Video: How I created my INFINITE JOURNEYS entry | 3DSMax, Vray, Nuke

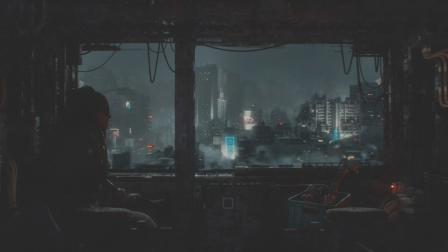4s
Hello and welcome to this tutorial.
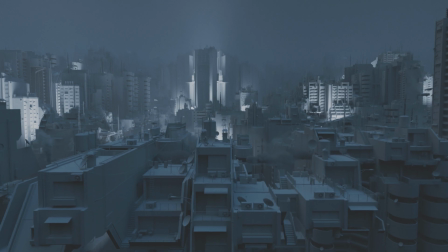6s
I'm Stefan Hampel, I'm a generalist at Industrial Light & Magic, and today I will show you how I created my entry for the Infinite Journeys challenge. So let's start with the first point, which is references.
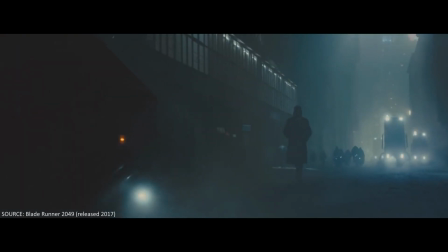21s
So obviously I'm heavily inspired by my favorite theme, which is cyberpunk, Blade Runner-ish cities,
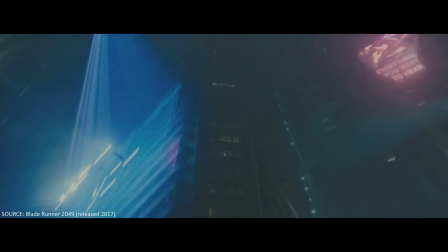29s
like this cold, uninviting, Sovietish architecture styles, surrounded by fog and lights,
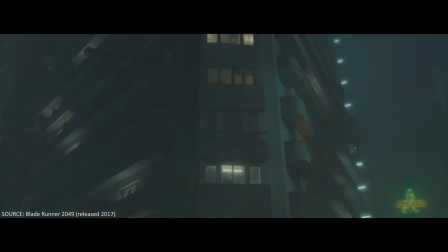36s
and especially this
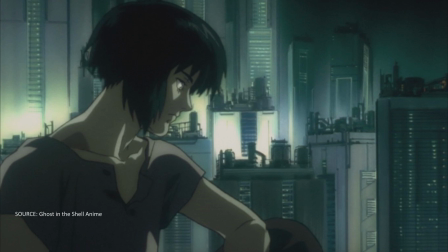39s
screenshot from the anime from Ghost in the Shell was my main inspiration for lighting and grading later on.
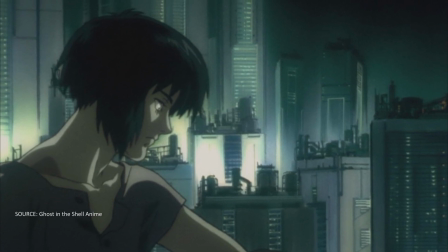46s
I will show you some scenes of my raw renders later, and you will see that they're actually not that greenish,
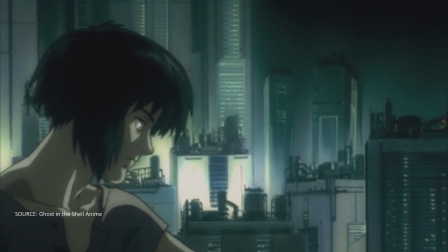53s
and that all happened in grading at the very last step. The second point is the layout, which always starts with the camera.
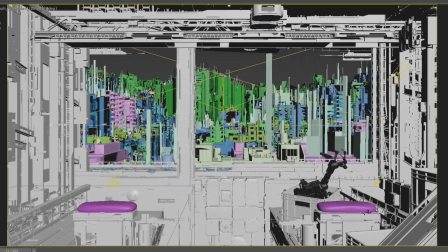62s
Luckily, I had to not worry about the camera since it already existed, and the basic composition too.
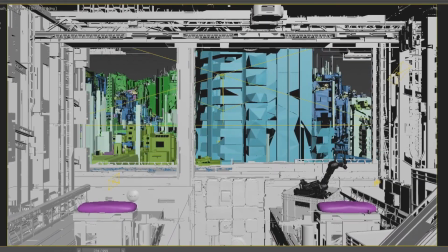69s
So there's like simple window in the foreground and whatever we want in the background.
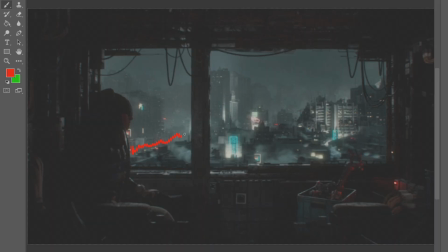75s
So one of my main ideas was to have a big cliff between the city blocks, leading to the main asset of the scene, which is basically the center of the whole city.
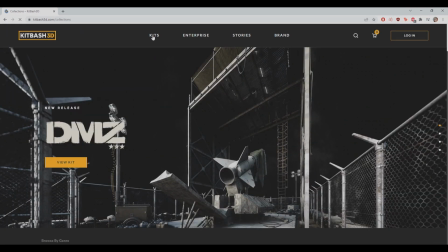89s
Obviously, I didn't model the whole thing on my own. I always start with some kind of kit bashing, and this time I'm using the kit bash 3D Soviet blocks kit,
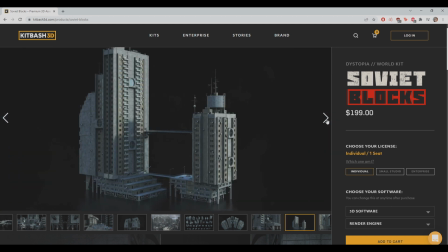98s
which is pretty detailed, and you might recognize it right away. I only use these kind of kits as a base though.
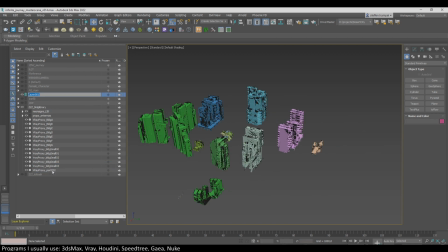105s
I never work with their textures and their shaders, I build them on my own.
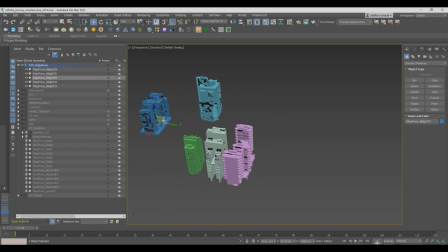110s
Then I just start blocking out the real city blocks and instance them, rotate them around, so you don't see the repetition.
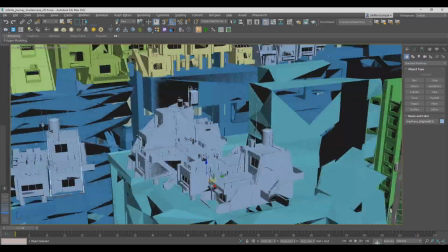120s
In scene context, you can actually see how much I reused the same assets all over again and just
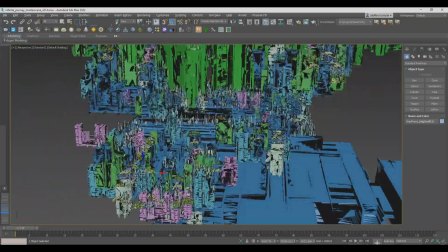126s
enhanced the details on the lower pulley regions with just more smaller details.
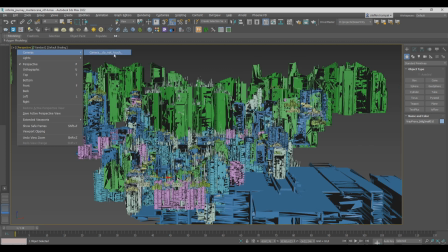132s
And overall it looks super empty, but when you look through the camera it actually looks super crowded and super dense, and that's what it's all about.
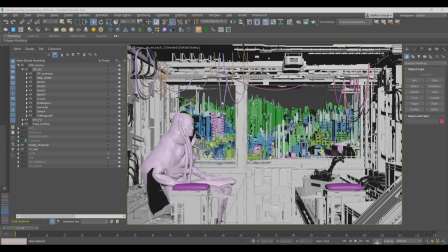141s
Placing the assets for your camera. Talking about details, for this shot I actually wanted some moving cables in the foreground,
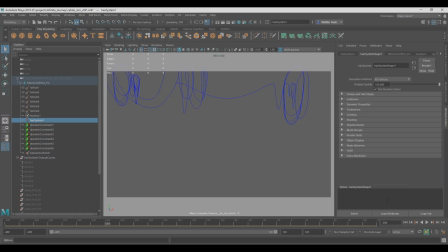149s
so I decided to create some curves on Max, export them to Maya so I could use the NHAIR simulation tool to sim the cables properly,
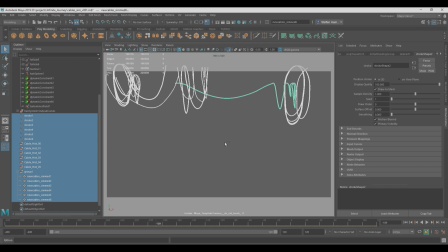156s
convert them to a mesh and then re-export them as an alembic into my Max scene and shade them in Max.
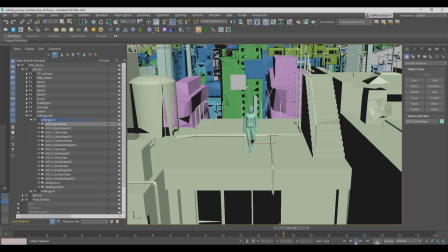163s
Another small detail is also the animated people on the rooftops, which I got from Mixamo and just scattered around the rooftops.
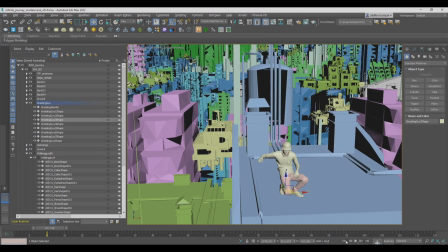171s
You might not really see them, but here it's all about the small details which sell the realism.
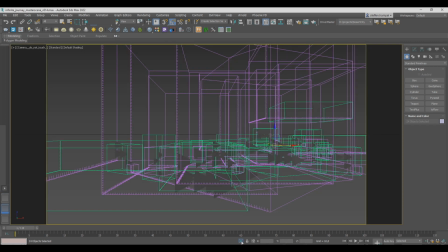176s
One more thing is the actual three-dimensional smoke, or let's call them VDBs, which I created in Houdini.
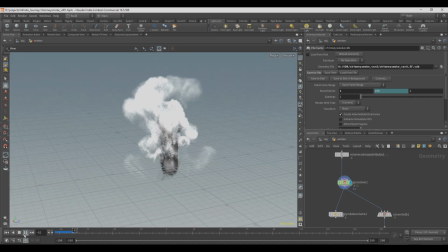183s
And I'm not a really Houdini expert, and luckily I have a good friend who showed me how to do these kind of sims in Houdini, so I made them here.
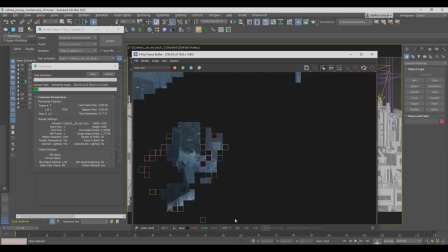192s
I did a couple variations and then just scattered them in the foreground using the Vray volume grid.
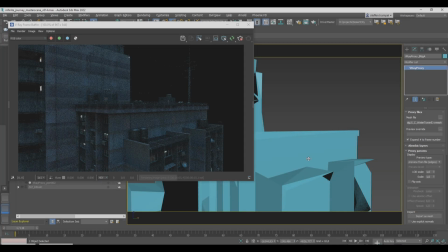204s
Probably my favorite thing in CG is the shading and the lighting of the scene.
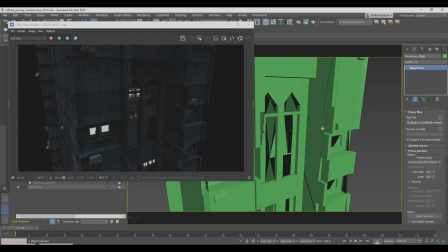209s
I really like to create procedural materials which then I can just apply to any kind of asset and it never looks the same.
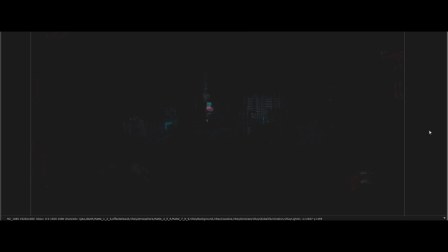216s
But let's talk about lighting first, because it's not that complicated in my scene.
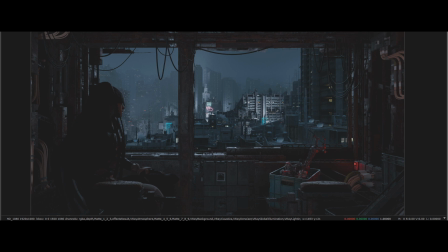221s
I know my main light source is gonna be like the neon lights and the street lights. First of all, I have three light groups.
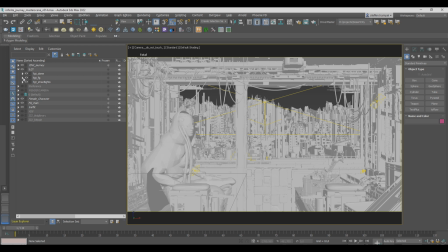227s
One is my dome light, which is just a fill light, so nothing is really pure black.
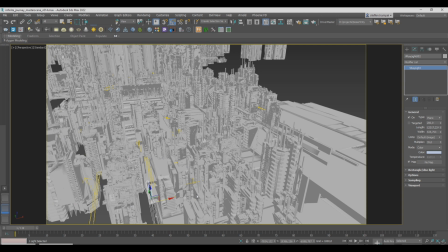231s
Then I have my foreground lights, which just boost the reflections in my foreground, so it's also not just pure black.
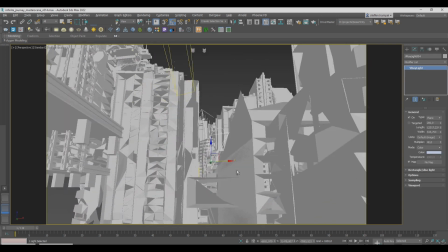237s
And then there's my main light source, which is the street lights on the ground.
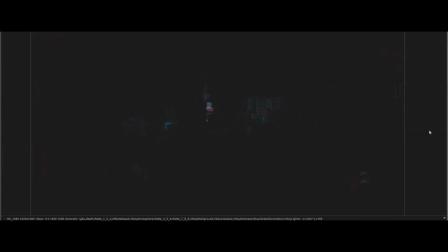241s
And just like in my reference, the lights are pretty bright and are shining directly at the walls of the buildings.